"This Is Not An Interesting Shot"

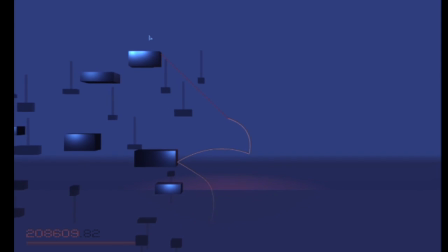(4:08)
But, um... See, this is quite interesting, but there's a few problems here.
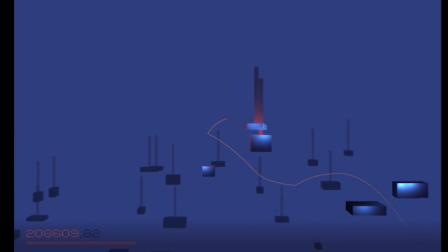(4:13)
Firstly is what I just said. I'm playing while I'm talking And that means that not all of my attention is devoted to talking about the subjects I'm talking about.
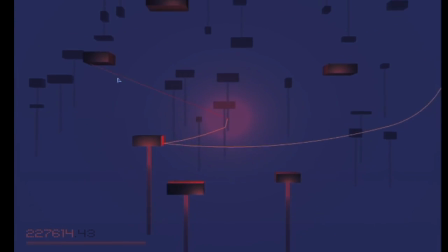(4:21)
Which is easy when I'm talking about something that is not particularly difficult to talk about, like, right now. But what if I just wanted to start talking about, I don't know, philosophy?
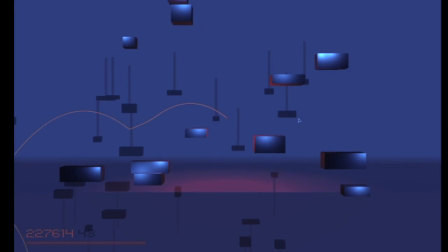(4:29)
Or something that required my full attention to discuss. Something where I needed to remember a lot of things.
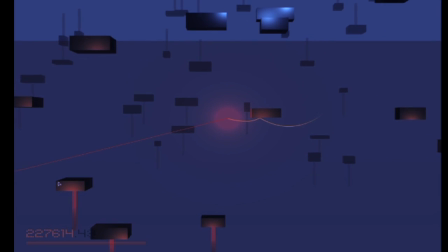(4:35)
What if I was trying to talk about, I don't know, Elder Scrolls lore? I don't even know anything about Elder Scrolls lore.
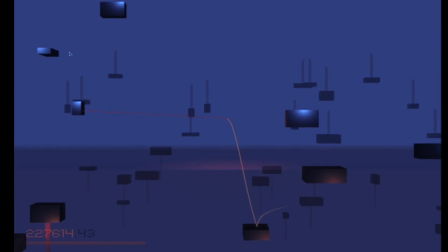(4:41)
But for some reason that seems to be a bit of a meme right now, is knowing a lot about Elder Scrolls lore. What do I don't know share about Elder Scrolls lore?
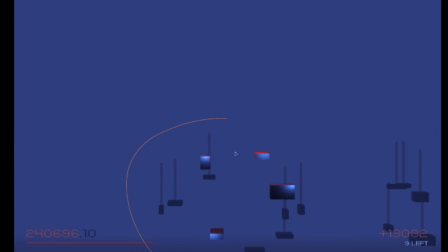(4:48)
I could tell you about portal and half-life lore You know about the I know how much is actually regularly known about portal and half-life lore,
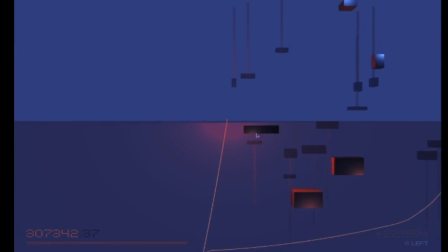(4:55)
but you know about the borealis I know it shows up in in half-life at some point But did you know it also shows up in
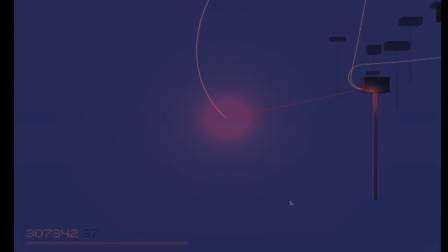(5:01)
portal at some point did you know that the borealis is actually where the portal devices were originally? Phototyped that's why the borealis is is in both games because the borealis which is a big boat if you don't know
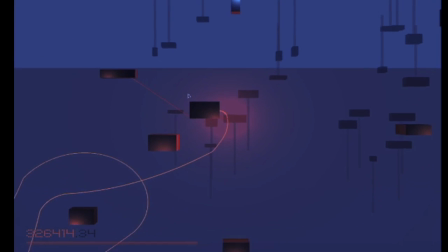(5:13)
was it basically developed to test the portal device
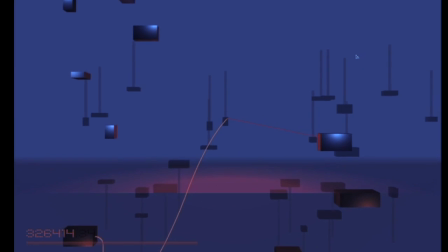(5:18)
except that then it was much bigger and they didn't know where it was going to end up so they basically created a big
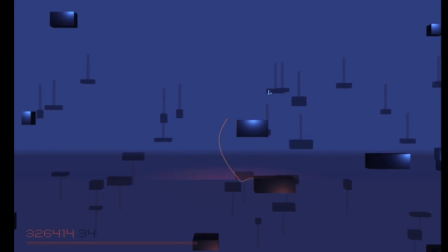(5:23)
wormhole now, you know, it's quite difficult to talk about something like that and be interesting while I'm also trying to play this game but there's a bigger problem than that
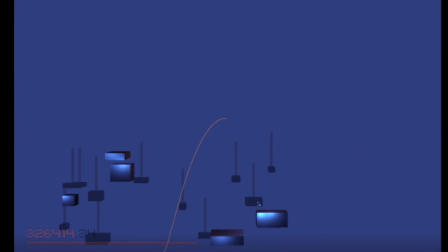(5:32)
what the fuck is this game? have any of you guys ever played this game? it's called Floating Point,
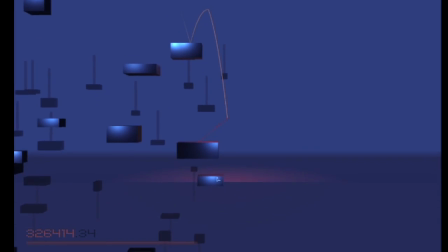(5:37)
it was free on Steam And it's a it's actually a really fun solid like relaxing game to play. It's a I'd recommend it since it's free. I think it's free anyway, but it's a it's a really fun game, but
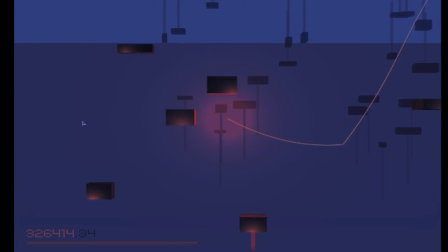(5:50)
Firstly, it's a guess I guess it's not it's not something you can play for like a Whole day really is it's got pretty it's got two buttons.
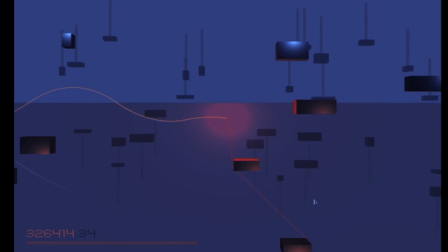(5:58)
It's got left and right click and that's it all you do is isn't is Collect these low bars right,
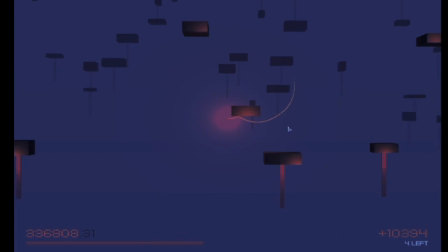(6:04)
but but you don't know that because you've probably never even seen this game before unless you have in which
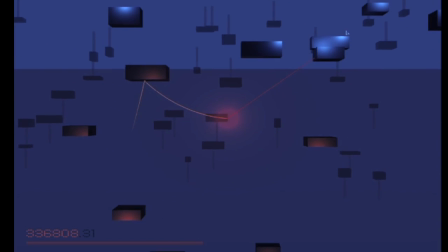(6:09)
case good on you you're very you're very clever and special and your parents love
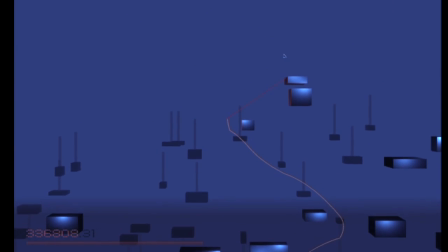(6:14)
you very much but um for the rest of you it's kind of hard to relate to what's going on right now right it's kind of hard to relate you don't know you don't really know what's going on um so hold on let me let me try something else real quick side note i
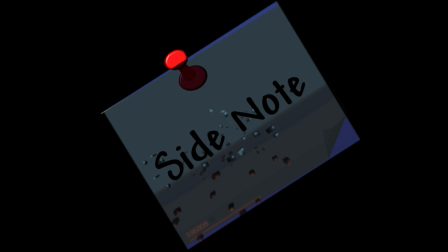(6:29)
have been playing this game for literally years and i only just discovered that you can zoom in and out by using the scroll wheel. I'd never even attempted to use the scroll wheel before just now. Literally I've been playing this game for at least three years like maybe once every month or something I'll sit down and play this game for like a few minutes and then get bored.
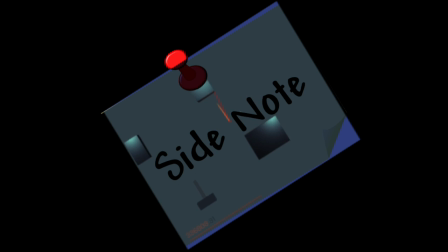(6:49)
And I only just discovered that you can zoom in and out using the scroll wheel. You can zoom very in. When would you ever need this? Why'd they put that in the game? Right now this, this is something familiar.
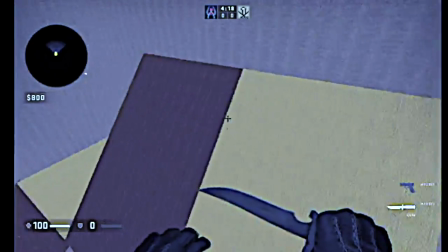(7:01)
You might recognize this right? What is going on right now? This is CSGO surfing.
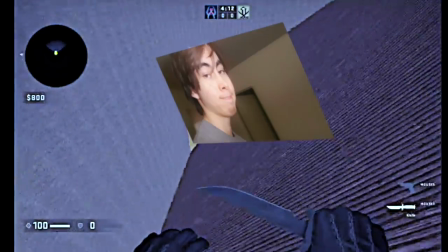(7:07)
I feel like there was some big channel a while ago that did something like this and talked over it, but um
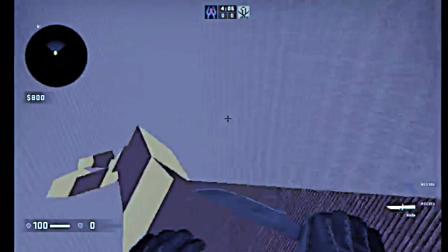(7:15)
This is also quite a relaxing thing, but you know, maybe we need something extra.
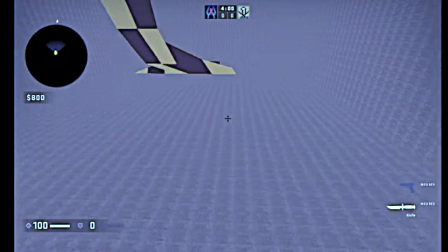(7:19)
I still feel like I'm missing something important Also, I don't have this map set up correctly, so it's gonna say round draw when I die
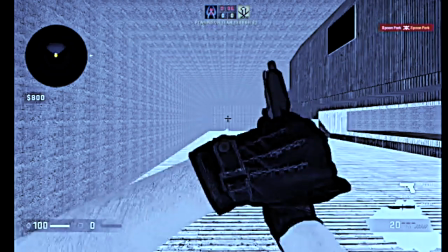(7:27)
You know, I feel like we're missing something, could it be maybe this?
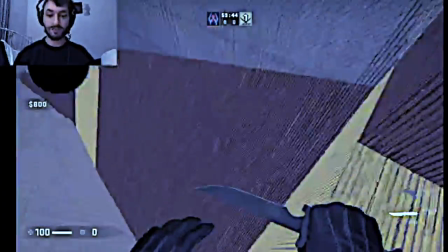(7:33)
Ah, now that is pretty interesting, here I am now, you've got two things to pay attention to, if you don't want to look at the game, you can look at me, or if something interesting happens in the game,
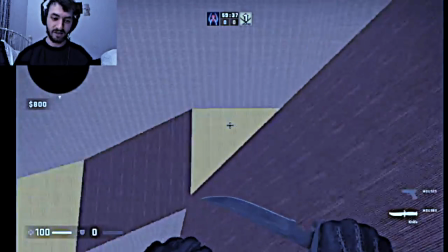(7:42)
which you probably won't, because that's the entire point of using CSGO surfing, because nothing interesting happens, except that I die constantly, because I suck at CSGO surfing.
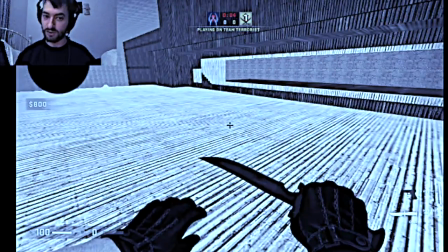(7:53)
You can see my face. You can see my lips as I talk. You can see my reaction to things I say, my emotions.
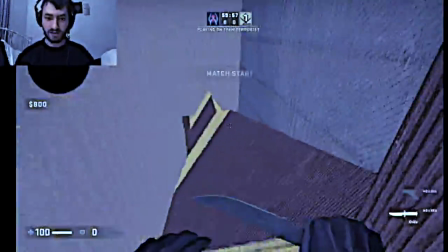(7:59)
You can get more of a sense of my gestures, the things I'm saying, you know? It's pretty interesting, but I still feel like we're missing something.
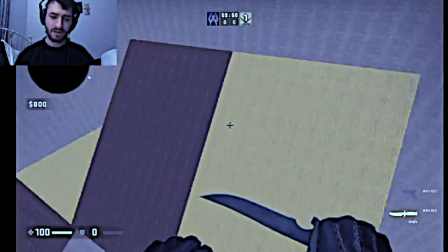(8:09)
There's something... I don't know.
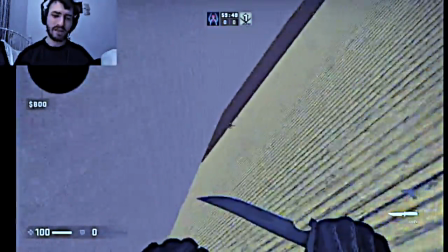(8:11)
There's something the best videos,
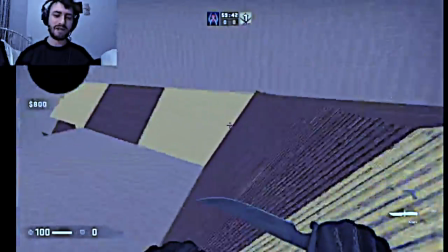(8:14)
the best films even to have that this just lags what is it is it the subject I'm talking about
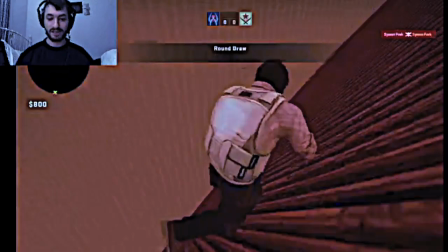(8:23)
maybe maybe I need more interesting stuff I know what it is how did I die there facial reaction
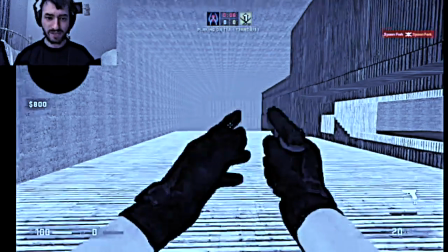(8:31)
I know what we're missing anyway we're missing some nice relaxing
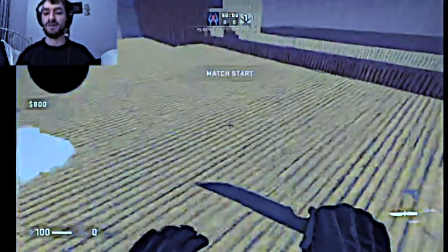(8:38)
background music let's put some of that on me and editing Oh,
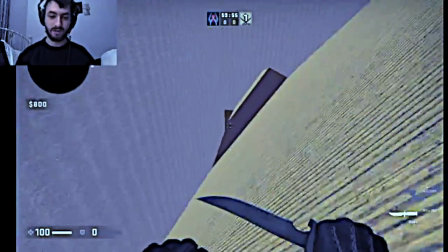(8:43)
there you go, a little bit of meta humor where I pretend to talk to my future self
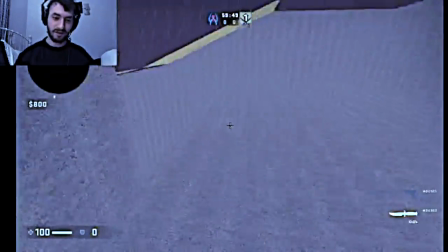(8:49)
even though I have already planned this video out and know that I'm going to put this in Edison.
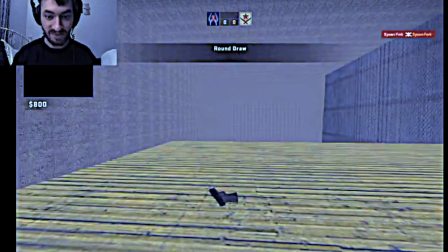(8:55)
That's not true. Maybe it is true. Maybe I never plan anything. Of course I never plan anything.
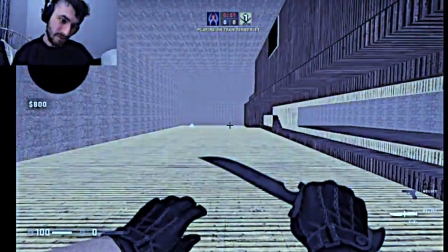(9:01)
So now we've got this nice music going on in the background. It's not too loud. It's nothing with vocals, of course.
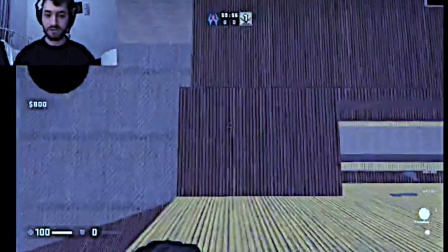(9:07)
That would be awful. You don't want to have so many vocals. Look, they got a snowball for the game for Christmas.
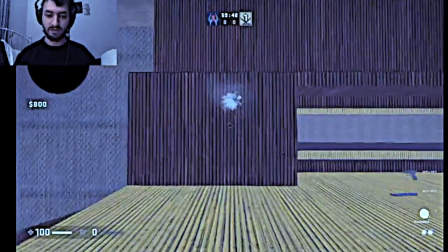(9:13)
Isn't that cute? Yeah, you don't want something too distracting and focus or anything, because then you wouldn't be able to hear me speak, which of course is still the central point of this.
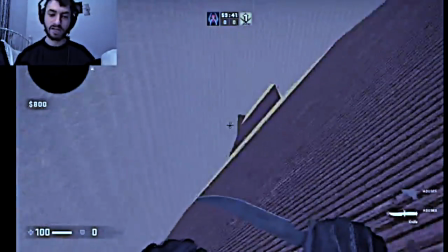(9:22)
The point of this is just visuals and something extra to keep your interest while I'm speaking.
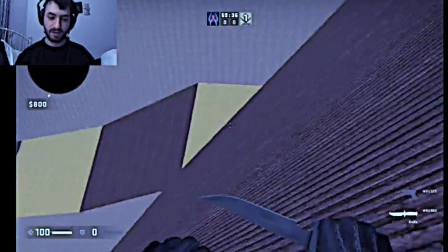(9:27)
But I still feel like we're missing something. I can't quite put my finger on it.
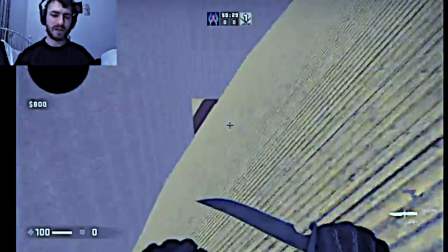(9:33)
It feels like there's somewhat of a disconnect. What am I saying right now?
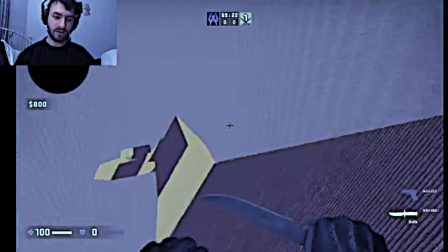(9:41)
What am I talking about? I'm talking about this video itself, the meta aspect of YouTube.
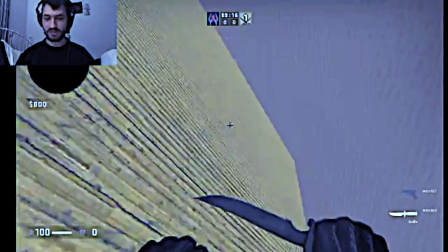(9:46)
I'm talking about cinematography and filmmaking in a sense. I'm talking about, you know, that sort of shit.
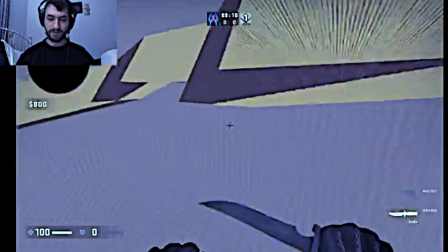(9:54)
I'm not talking about Counter-Strike surfing. There's disconnect here.
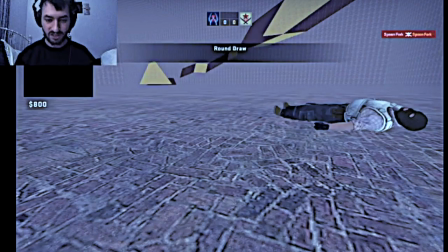(9:59)
The visuals do nothing to enhance the message or the words that I'm saying. although of course they do because I'm literally talking about the
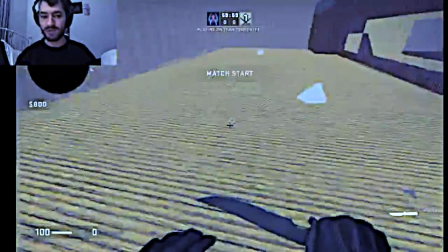(10:07)
visuals but in general if this was any other video and I was talking about something that happened in my day or I was talking about I don't know anything
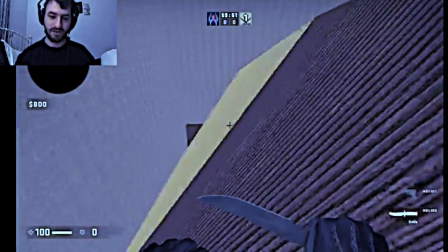(10:16)
I was talking about something some philosophical something or whatever you know the visuals are essentially just random
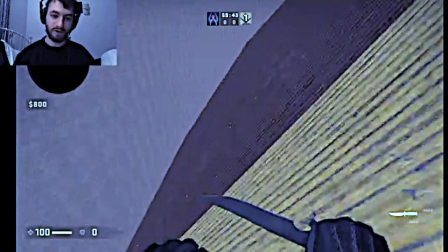(10:24)
just random noise to keep your eyes entertained while your ears do the work that doesn't feel right YouTube I mean video as a whole,
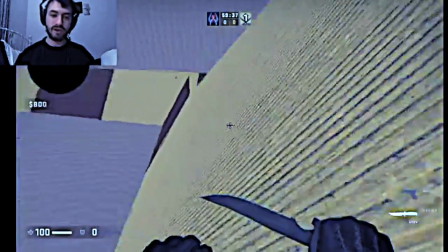(10:32)
film, cinema, it's a visual medium.
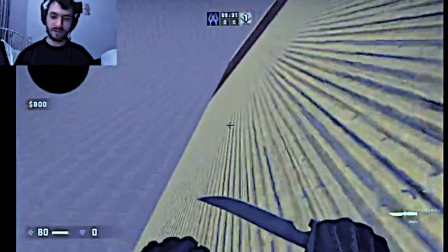(10:37)
There's a reason you're not listening to this as a podcast, maybe you are, maybe you're tapped over, in which case,
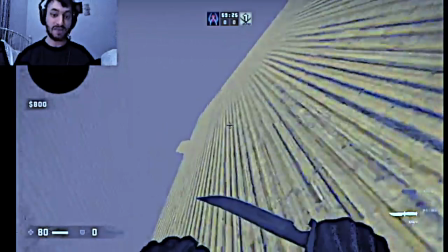(10:42)
I mean, I'll get to you, I'll get to you, but don't worry, I'll get to you.
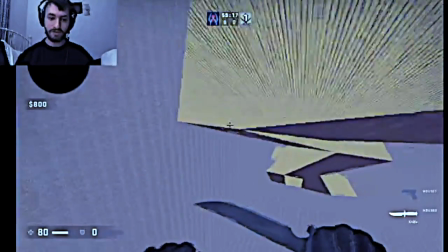(10:49)
But, you know, we have this ability to put visuals on our things, and yet, I'm not using it,
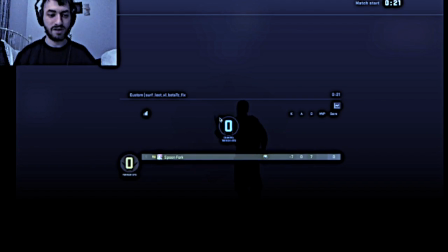(10:57)
all I'm doing is putting basically the visual equivalent of white noise to distract you from the fact that there's nothing actually interesting or engaging or nothing's